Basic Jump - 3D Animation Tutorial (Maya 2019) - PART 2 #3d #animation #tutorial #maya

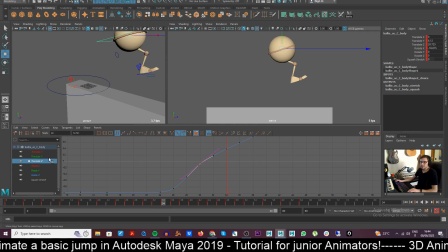And what I would like to do is, because I feel that maybe the head could stay up a little bit more, like a little bit more of hang time.
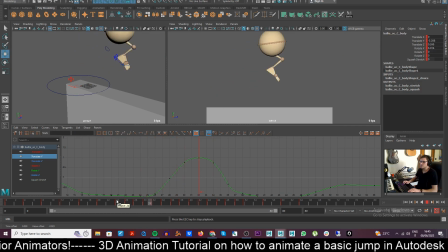So what I want to do is like keep it up as much as I can. Yeah, these kind of little tweaks. The same thing is with the foot.
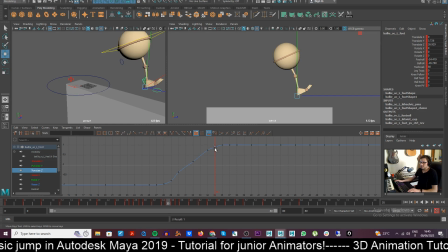So just trying to keep it
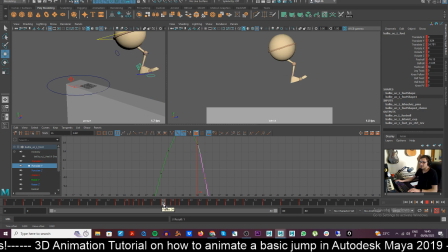as much as I can.
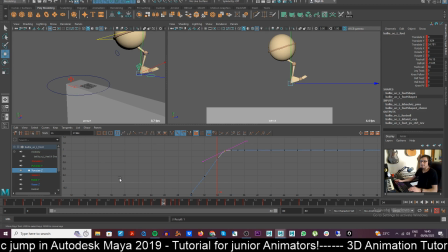No, to not create that too much pop in the knee, because as you can see here, there's like, it's bent, then it's almost straight and straight, so that's a little bit too much.
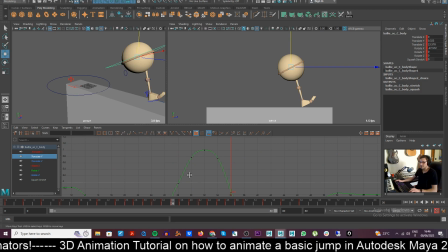So maybe here I can actually bring the head down a little bit, just a little bit. These are really certain kind of details that maybe we can avoid for this kind of tutorial, but
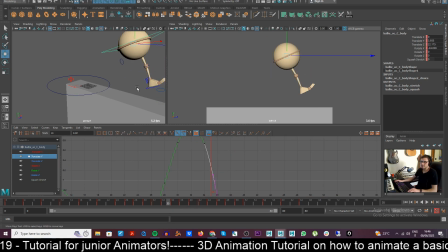just to have fun with. We're just doing them. Okay, and so yeah, so it's not bad at all.
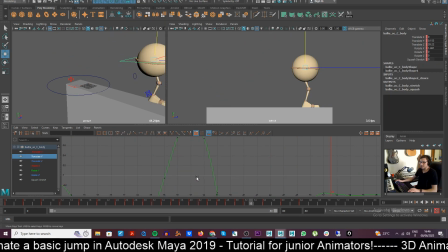What I would like to do is still keep a little bit the head up there. Just a little bit more. Oops. Just to give that sense of cartoonish.
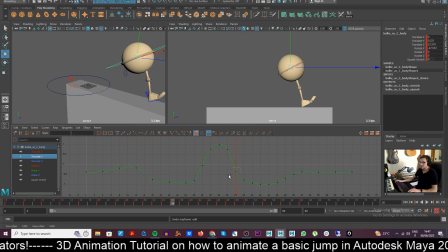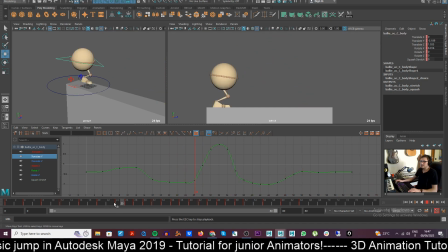Okay, so yeah, it's not that bad. One of the things that we could do at this point, but it's a little bit more hard work, is like
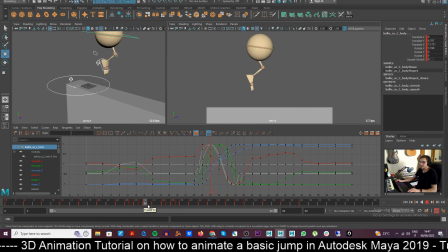creating more hang time. Just stuff like this. Like keeping that ball up there more, but in this case it's too much.
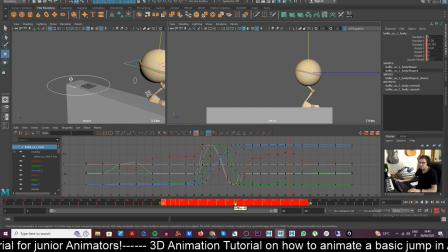We could maybe just see how it goes if we add 2 frames more. It's nice, but I would avoid doing this right now because we
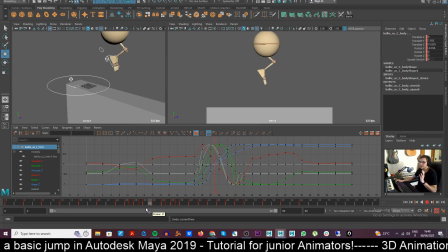are losing that a little bit sense of realistic choice of like heavy kind of jump. Okay, so I would really have fun
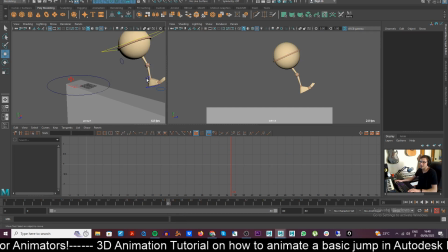doing this, but I will avoid doing it just because
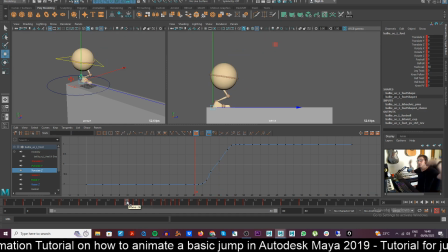it can take a little bit more work to maybe creating that too much cartoony-ish feel.